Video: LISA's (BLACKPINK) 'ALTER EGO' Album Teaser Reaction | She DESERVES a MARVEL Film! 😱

Okay, so I didn't think I'd be putting out a Lisa video anytime soon. I mean, I was aware that she was releasing music in the lead up to an album, but I personally also didn't want to be spoiled in advance. But Lisa has just posted official album teaser. And originally I was kind of avoiding everything that was being posted just so I could not be spoiled when the full album came out. Because obviously there's going to be, I'm assuming, a couple more singles from the album. And I've heard that it's 12 tracks, which is incredible. If you think back to when Lisa first debuted with her solo stuff, there was only two songs there was lolisa and money and i pretty much got every bit of merch from that you can think of well not everything but like all the main stuff yeah that was a good little error for kicking off lisa's solo career now here we have a three minute long album teaser when i saw that it was three minutes long i was like okay maybe i should make a video for this i've actually got another lisa video on the back burner which will come out eventually i'm just kind of editing through other videos first we're going to start off by reacting to the alter ego official album teaser and i find this interesting because i think she was teasing the album the whole time people originally did not know what the album was going to be called but i think people have started putting the pieces together and have eventually figured out that it's going to be called alter ego and here it is now the official album teaser let's just react to it first and
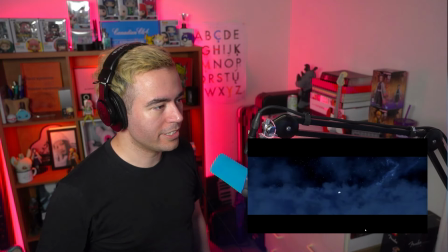1:12 see if we're about to get our minds blown look at this ultra wide screen going on here is that dreamworks
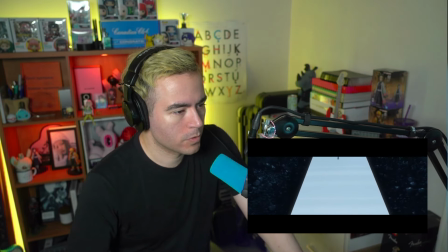1:21 oh okay ominous ominous whoa
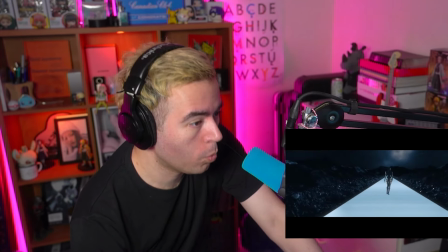1:30 whoa whoa whoa
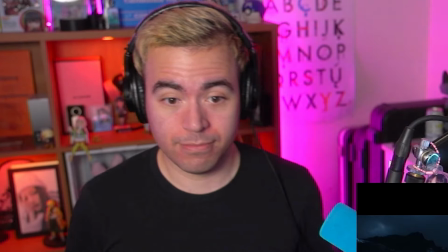1:32 we're only 14 seconds in and i paused it guys come on that outfit the cinematography
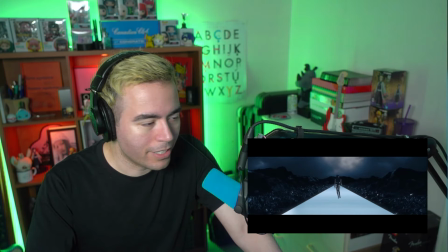1:40 i remember when she was teasing her first release there was this whole idea of like the red lighting and the storm and stuff and we never actually saw any of
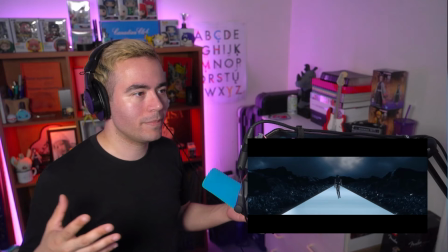1:48 that when it came out like it wasn't part any music video or anything it was just like a bonus visual look into i suppose who she is in
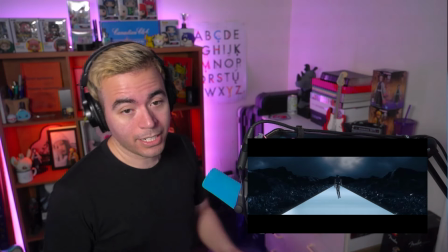1:54 this sort of character that she's trying to portray as an artist because it is definitely a character literally the title of this is alter ego
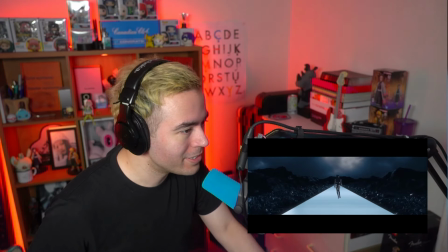2:01 this whole album is called alter ego and if you're gonna go in the comments and be like oh but this is that if you've seen her in any
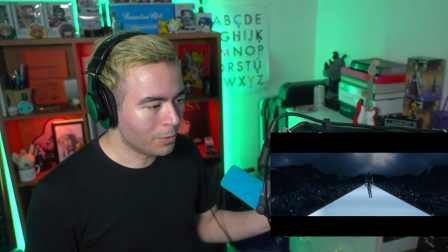2:07 sort of interview or whatever she's got like two sides to her almost like you know she's got the really fun bubbly shy side and then
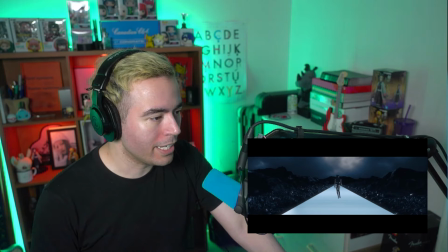2:14 when she's doing things for for brands and whatnot or when she's performing on stage it's a serious fierce side and i think that's part of what
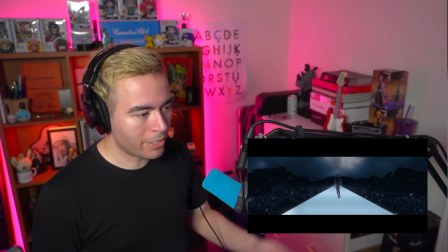2:22 she's trying to encapsulate here i don't know but as you know i talk about visuals as well and we're looking at this really well thought out we're
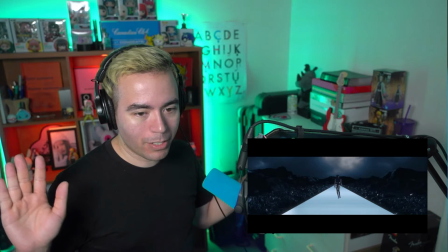2:30 looking at this very well thought out visual here where everything sort of around her is just black and dark and there's a storm going on
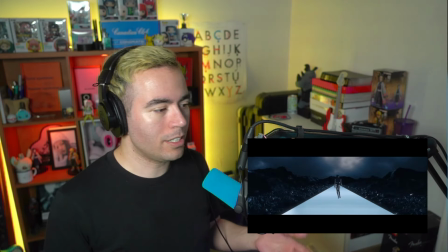2:38 and she's kind of walking down this white runway in a sense it's kind of interesting because it's almost like she's on this path of enlightenment and obviously the
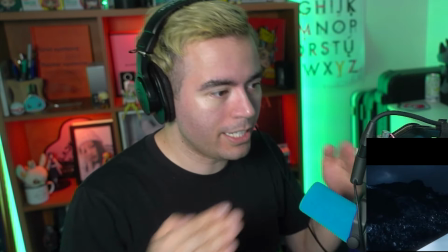2:46 lines are going in this sort of triangle shape so it's pointing and leading our eyes to Lisa in this very contrasting outfit right it's
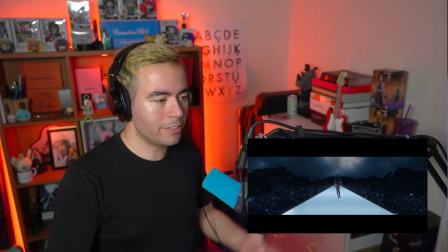2:54 very black to match the outside parts which are black and then also you've got her skin tones in there as well and I guess that's also a bit of
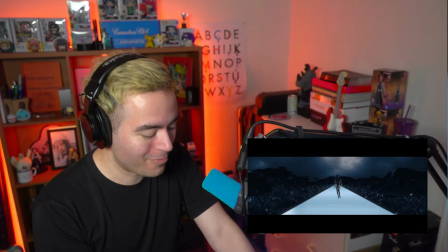3:01 a metaphor for alter ego so anyways I've been rambling on for like this start frame for quite a while
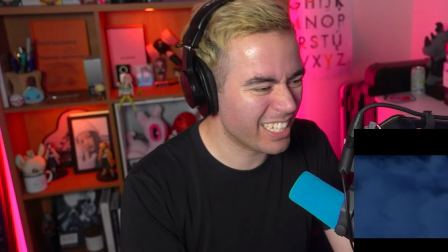3:07 let's just let's start again let's watch that again because that's pretty cool i
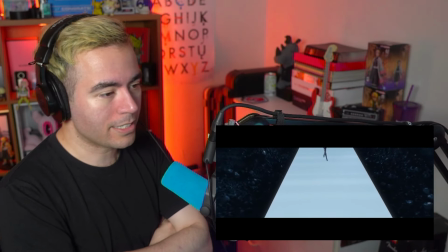3:17 love this this is fantastic this is this is how you tease an album
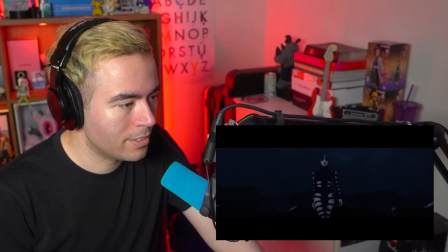3:24 the footsteps whoa she
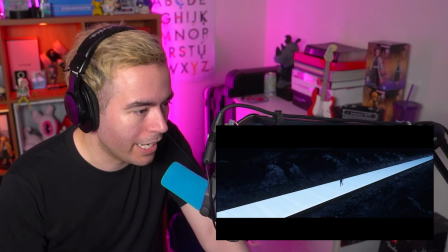3:31 looks like she's on a mission or she's kind of angry what's